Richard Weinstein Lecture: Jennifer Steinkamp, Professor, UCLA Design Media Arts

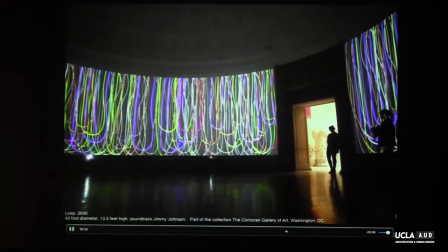(20:26)
At any rate, I came up with this idea to make sort of bloops and have six projections.
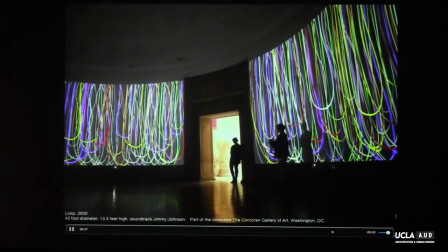(20:34)
So as you pass through, your shadow interlaces you into the work.
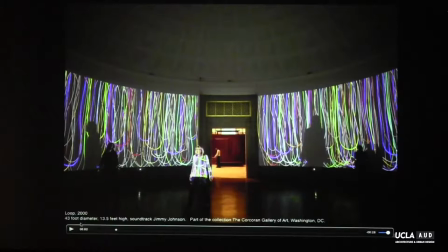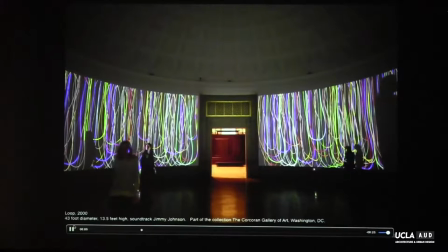(20:48)
And when you're in the center, you're like bombarded. Just
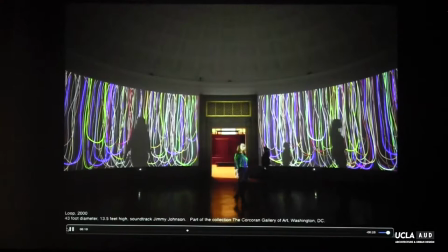(20:56)
this nice effect.
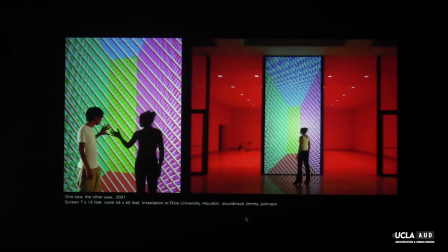Rice University is one of the architectures. This is for Rice University. They have this amazing program where they invite artists to make installations in their space.
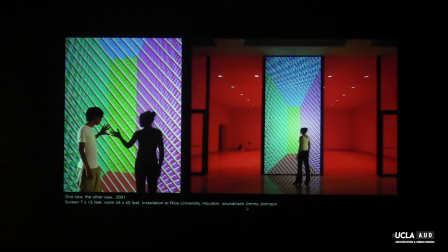(21:16)
and it's kind of anything goes and they're so helpful and I
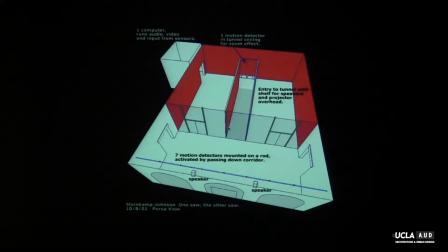(21:22)
believe they're still doing this program so I asked them to build a corridor and I put sensors in the hallway so as students walk between classes they're
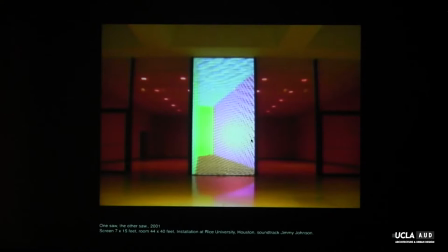(21:35)
triggering these sensors in the hallway and then there's also one down at the end of the corridor So you mostly see the piece while you're passing, you know, while you're on your way to class. So as you pass a sensor, you're changing the perspective of the animation.
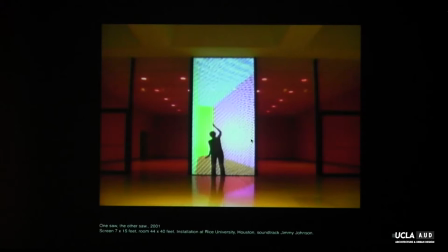(21:52)
Although, of course, she's in the tunnel right now, casting a shadow. Can
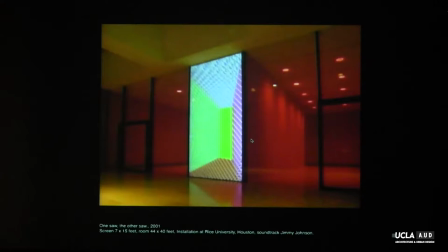(22:01)
I put, can I do, can you see, am I doing light shadow things on this? Maybe not. Am I? Oh, good. All right. My foot's going to hurt. That's funny. I'm going to have to believe in that. So right now somebody's passing down the hallway.
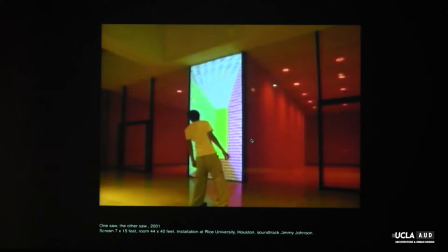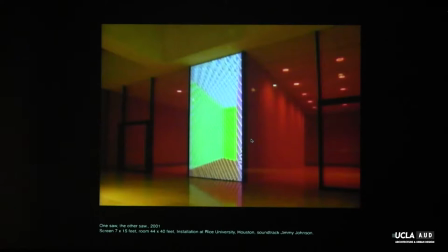I'm not sure why. I haven't done more perspective-shifting pieces. I think it's really got a lot of potential for something.
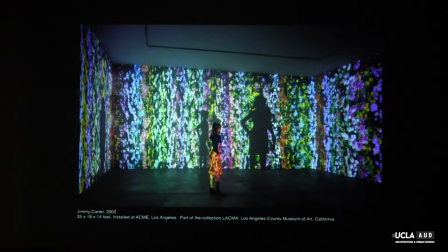(22:39)
Then there was 9-11. And I couldn't understand why we were attacking Afghanistan. in. So I made this piece as a protest. And I named it Jimmy Carter, because he's the only president who wasn't a warmonger.
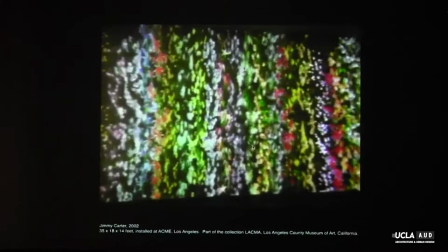(23:00)
So, and actually at the same time, he was receiving the Nobel Peace Prize. So it was a nice coincidence.
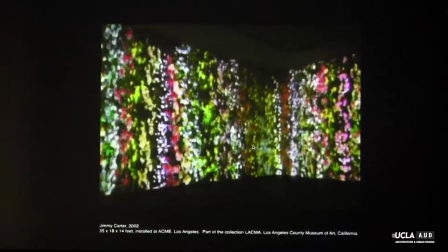(23:08)
And so this was the first time I worked with flowers. And I actually thought of them as stripes, and they're very stripy looking.
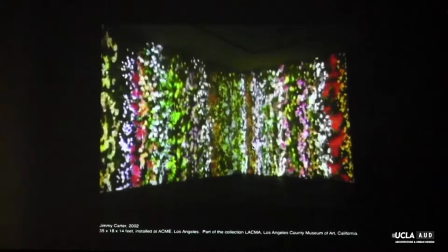(23:19)
And what's happening with the flowers is they're using dynamics, they're kind of holding on to these animated curves,
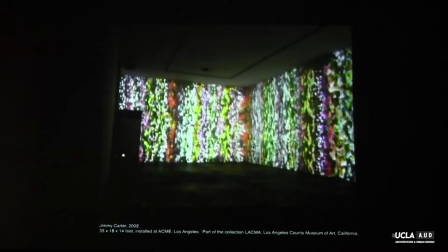(23:26)
and they're sort of holding on for dear life, and the curves are sort of snapping back using dynamics. I did crazy things like project into the corner, which I won't do again,
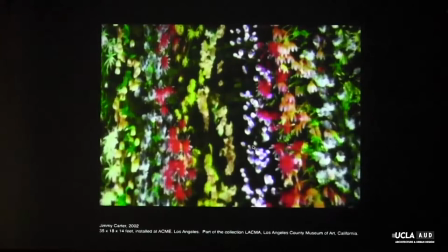(23:44)
it's too much trouble, and that's my dog, Carriesta, no longer one else.
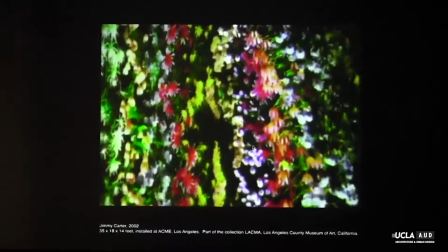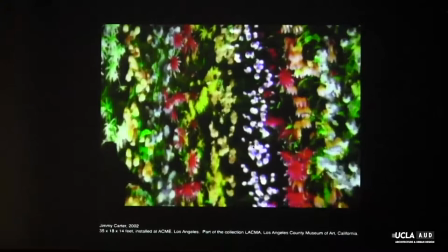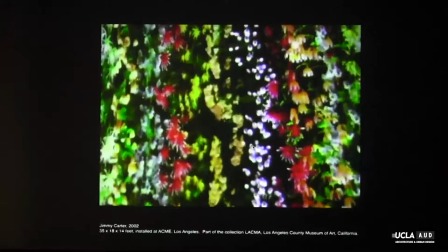(23:59)
So at the time, if you made any kind of protest about invading the Middle East,
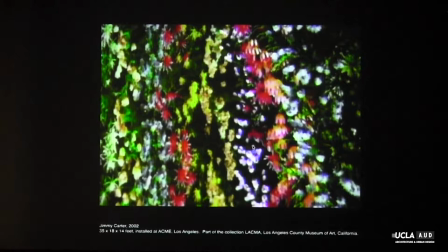(24:05)
you were thought of as a terrorist. And so really to get around that, I renamed it after Jimmy Carter. I'm
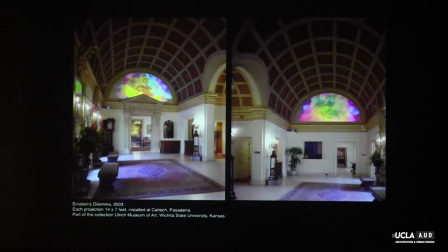going to have to make some new piece.
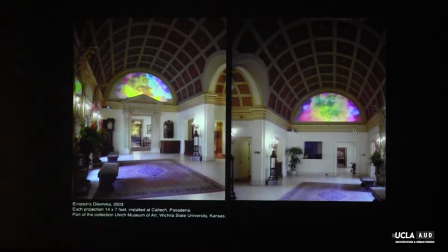(24:23)
I really don't want to name a piece after you know who good God anyways I got invited to make a piece at Caltech and this is at the Athenaeum where Albert Einstein
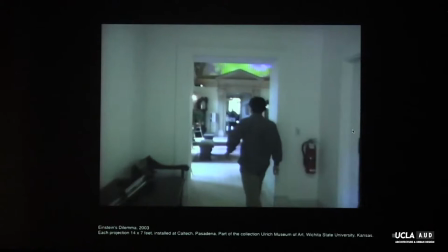(24:40)
used to stay when he was there and let me show you so this is a scientist walking through so as he's walking through he's passing sensors and they cause explosions
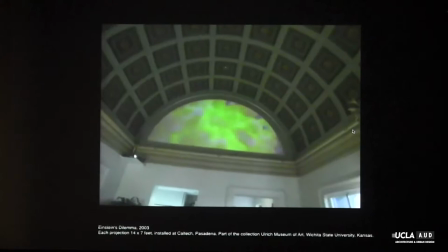(24:54)
What's interesting about this, just technically, is the projections became very bright, because the ceiling area was very dark, there's not very much,
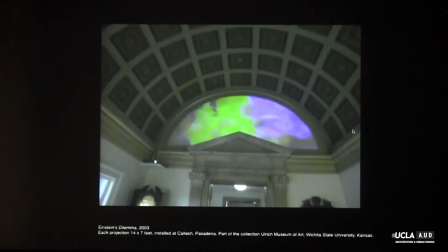(25:03)
you know, ambient light doesn't
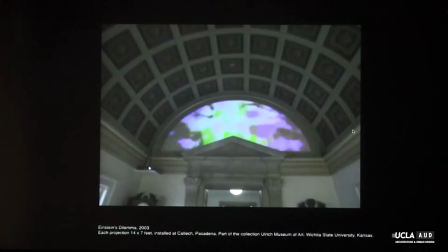(25:08)
reflect back and forth so much, so I didn't have to use very bright projectors to get
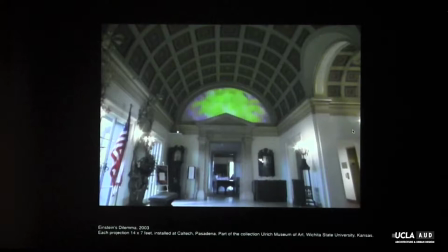(25:13)
a pretty good effect, so that was kind of a big learning experience for me. So it was an interactive piece,
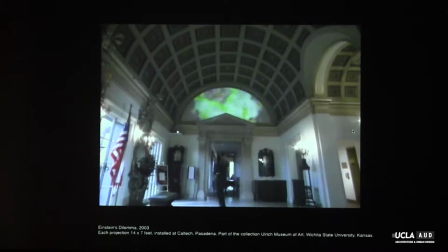(25:27)
and we would play seven different layers of explosions and colorize them differently, so it was never the same piece twice.
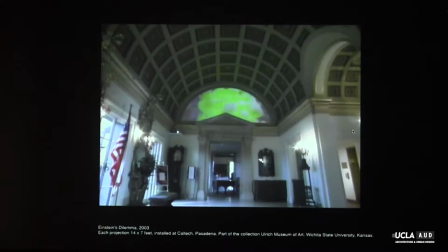(25:42)
It was kind of a protest piece because universities have huge budgets for the war machine. I mean, Caltech probably has well over 50%, probably more than 90%. And I know UCLA is pretty up there. It's not as high as some schools, but we do.
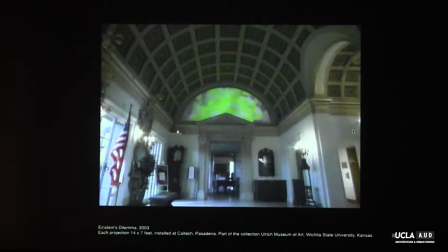(26:01)
It's the research center we have in New Mexico. That one probably absorbs more. At any rate, Einstein and me are opposed to funding the war machine or science,
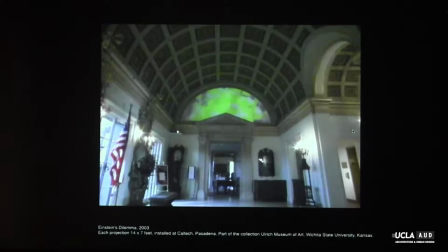(26:21)
or funding science through the war machine. this is a huge conflict of interest so I made this subtle piece I was invited to
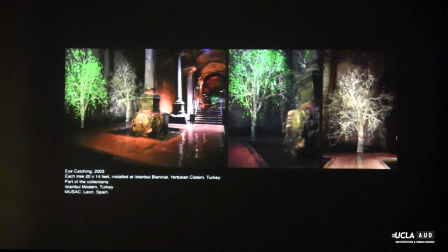(26:35)
make an animation for the cistern in Istanbul and there's these two heads of Medusa made from sort of found parts they're like Greek and Roman ruins were are used to construct this cistern.
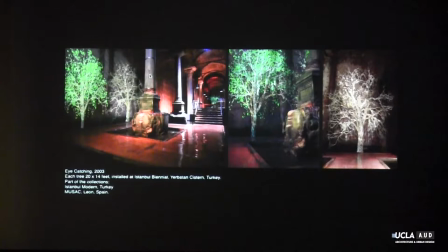(26:51)
And so there's two heads of Medusa down at this sort of end that I'm projecting in.
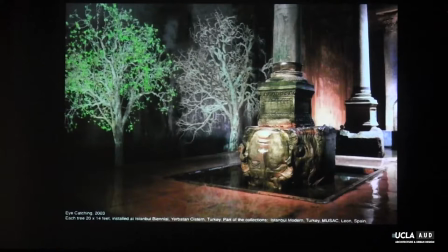(26:56)
And so I got to research Medusa. So she's the one with the snakes in her.
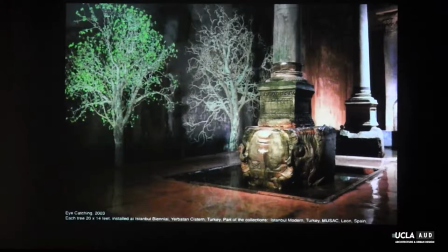(27:04)
Her hair is made out of snakes. And when men look her in the eyes, they become stone.
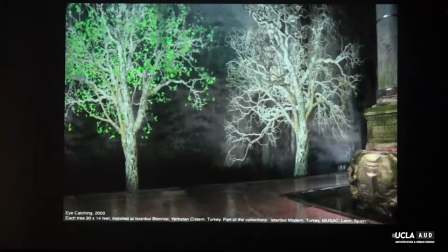(27:11)
So I thought that was sort of maybe a reference to hard-ons, but I'm not 100% sure.
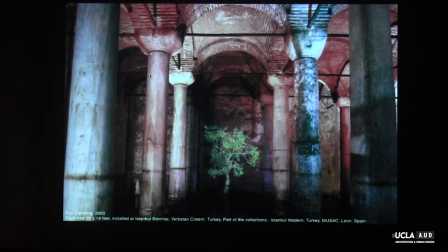(27:17)
But at any rate, she overpowers men. So I created this enchanted environment for her.
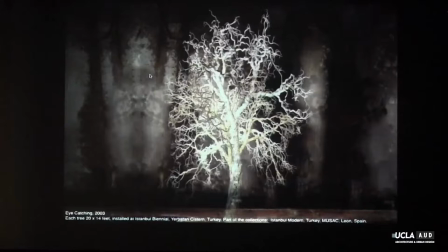(27:27)
And this one's a dead tree that's come to life. So this was the first time working with trees, and that made my life tree heavy for a while.
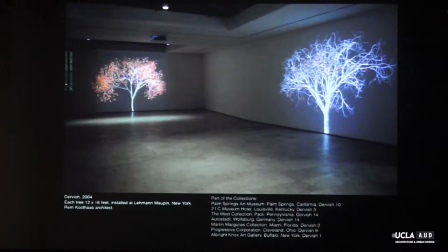(27:41)
It still is. OK. And then the gallery in New York saw my piece in Istanbul and said, would you like to do a show with us? And Istanbul was in November. And they said, would you like the show in January?
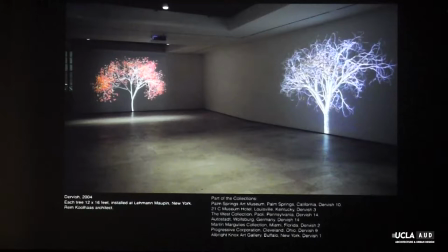(27:58)
And I was like, yeah, sure. So I made this piece with dervishes.
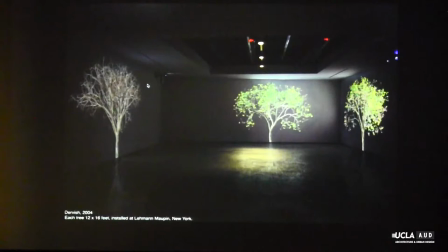(28:05)
It's called dervish. And the trees are trying to whirl like dervishes. dervishes. So I had seen a dervish performance in Istanbul and that inspired this piece.
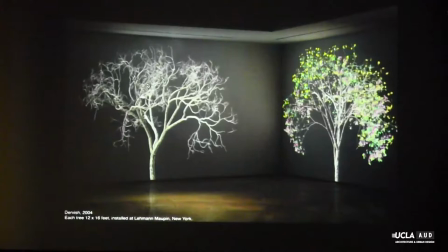(28:18)
And sort of the cycling and the dance of dervish is really similar to the kinds of animation that I've created.